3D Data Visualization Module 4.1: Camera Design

In smaller screens that don't cover your peripheral vision, fast motion isn't disorienting and might actually be more engaging. You'll notice that television shows tend to have a lot more shaky, handheld camera shots than theatrical movies for this reason.
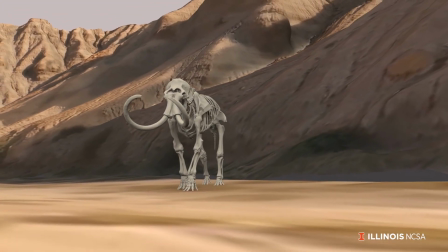(8:23)
Camera motion can translate to action even if very little is actually happening in the scene. Another consideration for screen size is how large you frame your subject. For a small mobile device, you will want to fill the screen with the subject, but in a theatrical environment, you can fill more of the screen with the surrounding environment.
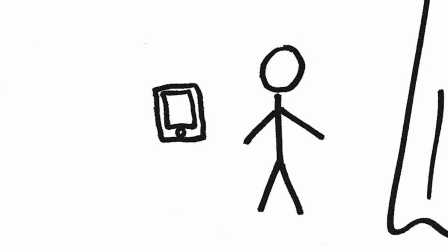(8:42)
After all, you'll never be able to depict a life-size human on an 8-inch tablet, but a life-size human is a very small portion of a typical theater screen. Designing a camera path, sometimes called camera choreography, is a process that isn't always similar between Hollywood and scientific visualization. In Hollywood movies, fast cuts among different camera angles keep the audience engaged. But Hollywood filmmakers can usually avoid confusing the viewer's sense of location within a scene with recognizable shapes like actors, props, and even the ground beneath them, things that are often not available to visualization designers.
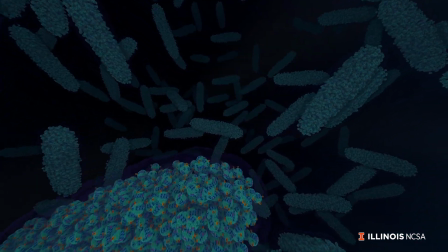(9:19)
In visualization design, long, continuous camera paths usually seem to work better to keep the audience oriented.
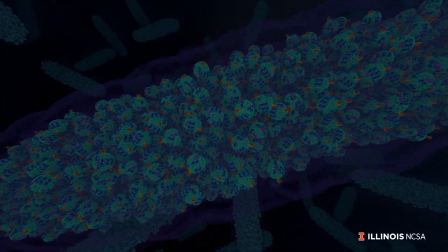(9:26)
These unbroken paths have other uses as well. They help audiences appreciate dramatic changes of scale as we change from
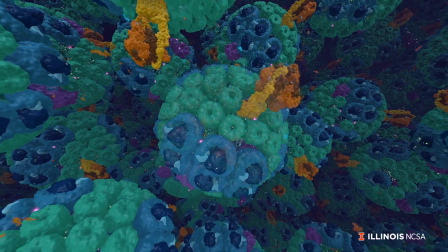(9:34)
the size of an organism to the size of an organelle to the size of an atom,
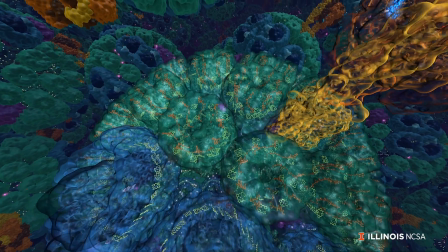(9:39)
or from the size of a nebula to the size of a planetary system to the size of a planet.
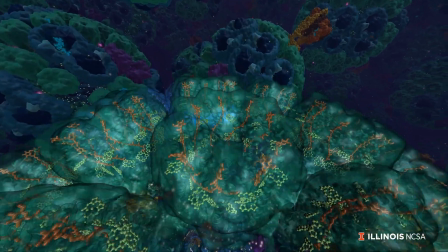(9:45)
When designing a long camera movement, it's still helpful to think of the path having distinct moments, which might be associated with data events.
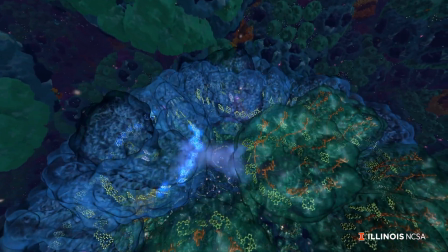(9:53)
These moments give your camera different still compositions to target as your path progresses.
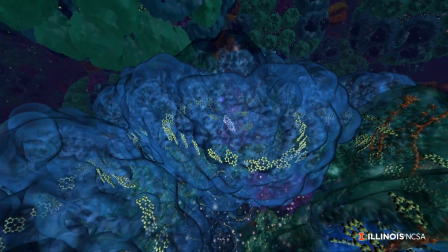(9:58)
And moving from moment to moment, you'll want to be careful to track the motion of your background as well as your foreground,
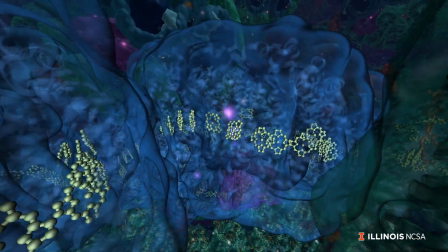(10:05)
to make sure it's not moving so fast that it steals the focus. Especially in immersive spaces, avoiding cuts helps the audience maintain the illusion that they are physically in a space, without being suddenly teleported from one camera location to another. But camera cuts are necessary at some level. Sometimes you need to hide a deficiency in your data. And eventually, the shot will come to an end because you've run out of data. A cut is a useful way to get more value out of your data by replaying an evolving simulation from different angles. When designing cuts, cinematographers often try to maintain some visual flow from shot to shot.
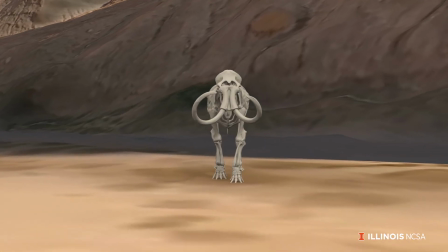(10:43)
Perhaps this means keeping the focal object in the same part of the screen. Or perhaps it means moving the camera in the same direction from shot to shot. Typically, filmmakers will want to keep familiar objects in the shot between cuts to maintain the viewer's sense of location. But they will make the camera angle noticeably different, usually more than 30 degrees, so it doesn't feel like the camera just jumped forward. However, part of the art of filmmaking is breaking traditional rules once you understand them. Cutting to the same camera angle is called a jump cut and has entered film language as a way to jump forward in time. Another rule of filmmaking is the 180-degree rule.
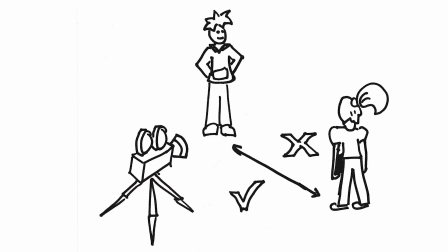(11:21)
The idea is to keep all of your camera angles within 180 degrees of each other and to not cross the invisible axis in the scene. This line connects two characters in conversation, two teams on a football field, or points the direction of an object's motion.
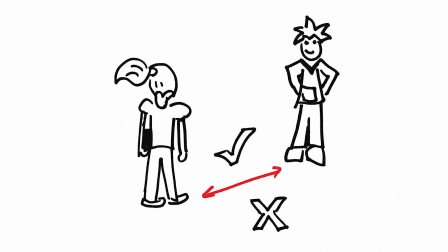(11:38)
Cutting to a view on the other side of the line flips the positions of features in the scene, and audiences are easily lost.
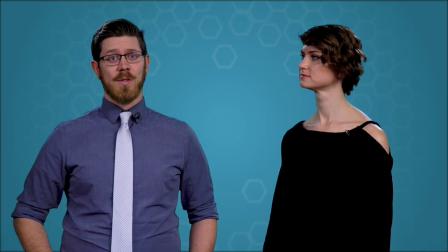(11:45)
A Hollywood filmmaker will tell you that when two characters are in conversation,
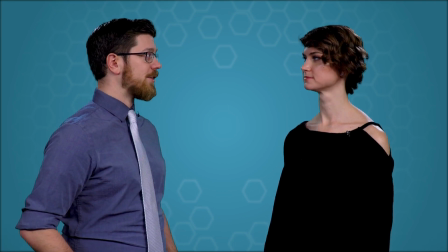(11:49)
you can give the audience a fairly objective point of view by placing the camera evenly between the characters.
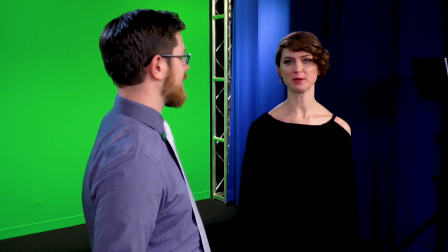(11:55)
You can suggest the audience take a side in the discussion by placing the camera over the shoulder of the sympathetic character.
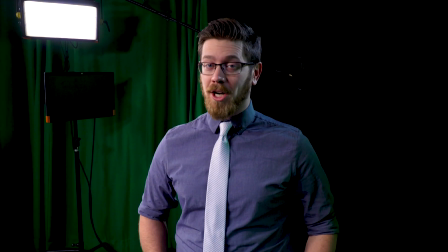(12:01)
Or you can fully immerse them in an argument by using a point of view shot. When working with visualizations, we often think of scientific objects as our characters.
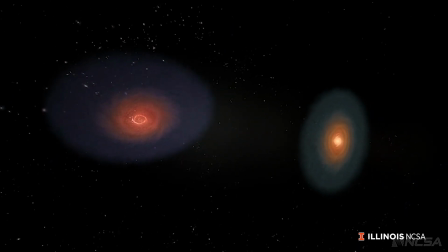(12:10)
In this sequence, we see two galaxies heading toward each other in a straight line.
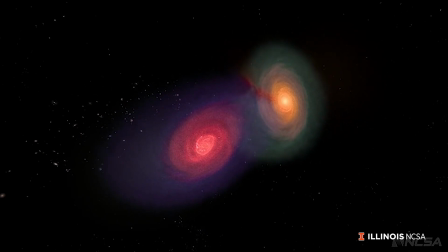(12:15)
This is our axis of motion, that 180-degree line.
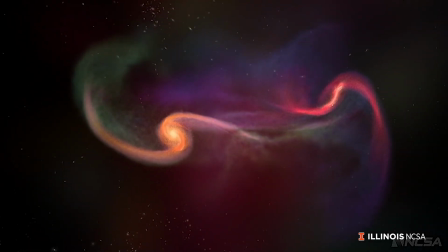(12:18)
As the two galaxies interact, we keep the camera centered between them, facing perpendicular to the axis between them.
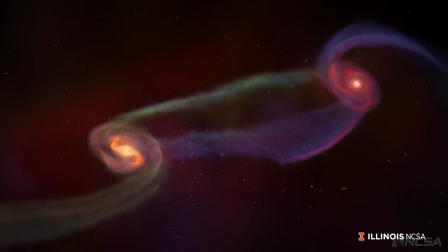(12:25)
In this scene, we feel like scientists objectively observing a balanced phenomenon.
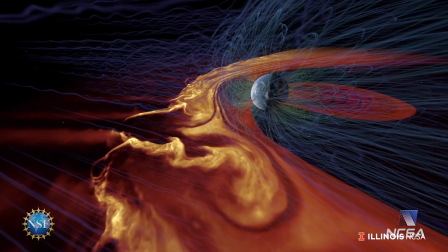(12:31)
But in this sequence, we are watching an onslaught of destructive magnetic plasma hurtling toward the Earth.
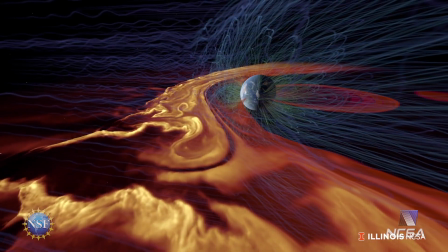(12:37)
The camera choice here is essentially an over-the-shoulder shot, emphasizing with the audience that we should sympathize with Earth.
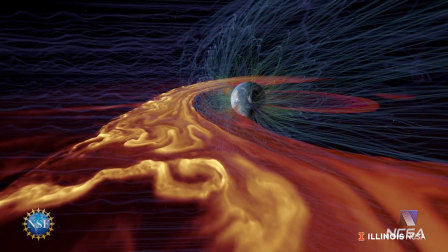(12:45)
We're no longer being objective in our viewpoint because we are Earthlings and we care about our planet. Actually using computer graphics tools to deliberately create camera choreography can be a technical hurdle, especially if you're not using the right tools. Most software intended for scientific visualization provides simple camera design options, scripting a camera motion along a straight line or perhaps a sequence of straight lines. Some software doesn't acknowledge the concept of a camera at all, though, instead relying on the designer to reposition the objects in the scene in front of a static camera. While these approaches are sufficient for research visualization, they're generally unsatisfactory when it comes to outreach visualization. Animation software tends to have better tools for camera choreography.
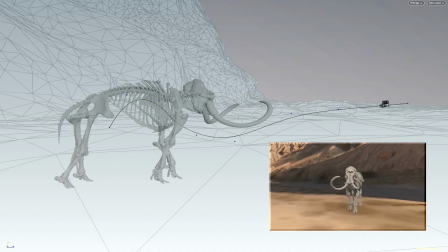(13:32)
A designer can create a curved line and then animate the camera along that line.
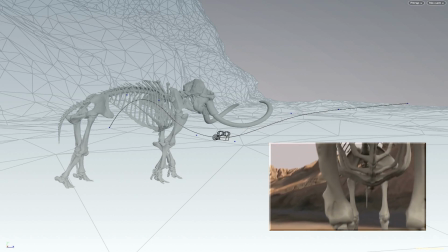(13:37)
Vertices along the line determine how quickly the camera moves from point to point.
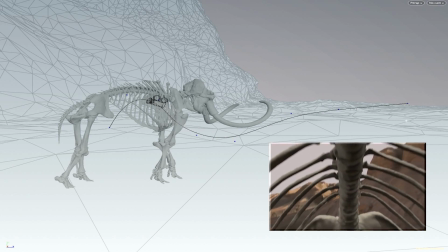(13:42)
And a sense of physical weight and inertia can be created by flattening the ends of your animation curve,
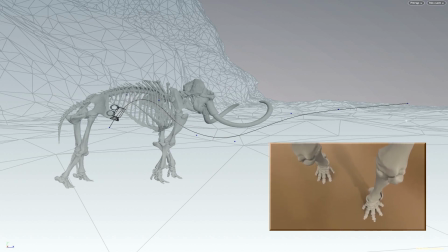(13:48)
which gives the camera a slower start and a more gradual end. The most advanced camera choreography tools actually allow designers to perform the choreography, similar to how a live-action cinematographer uses a film camera.
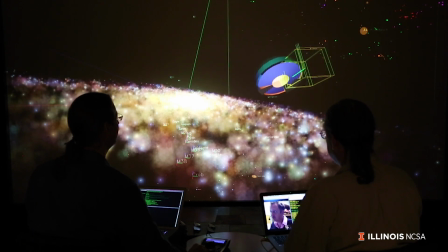(14:02)
These tools use virtual reality representations of datasets in real-time interactive environments, and they progressively build camera path geometry as time goes by. These paths can then be edited in animation software.
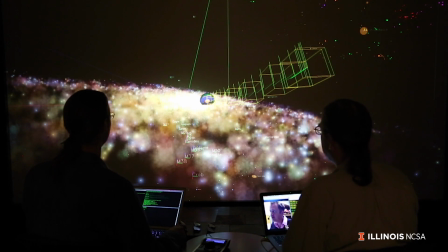(14:16)
This kind of choreography tends to feel the most organic and natural, but it is an art that requires practice. Cinematography dramatically influences the quality of a scientific visualization, but it really elevates a visualization to a cinematic experience. By understanding how Hollywood has defined the language of moving imagery and adapting their techniques for data-driven environments, we can share science with broad audiences in ways they've never engaged with it before.
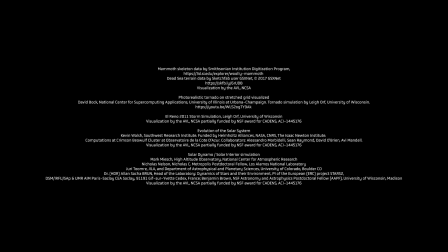(14:47)
Fun fact: Virtual cinematography was pioneered in virtual reality rooms called caves in the 1990s.
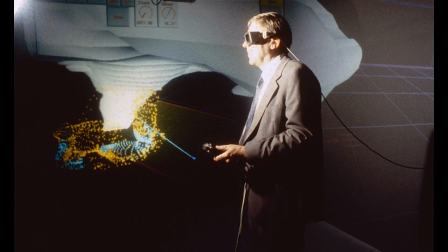(14:58)
These systems required electronic stereo glasses and a magnetically tracked wand.
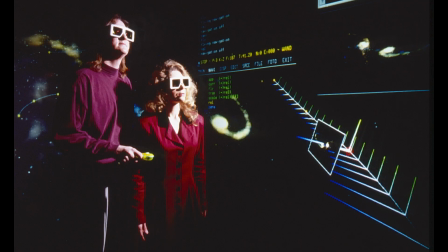(15:04)
Members of our team at the University of Illinois patented an early system for interactive data exploration called Virtual Director.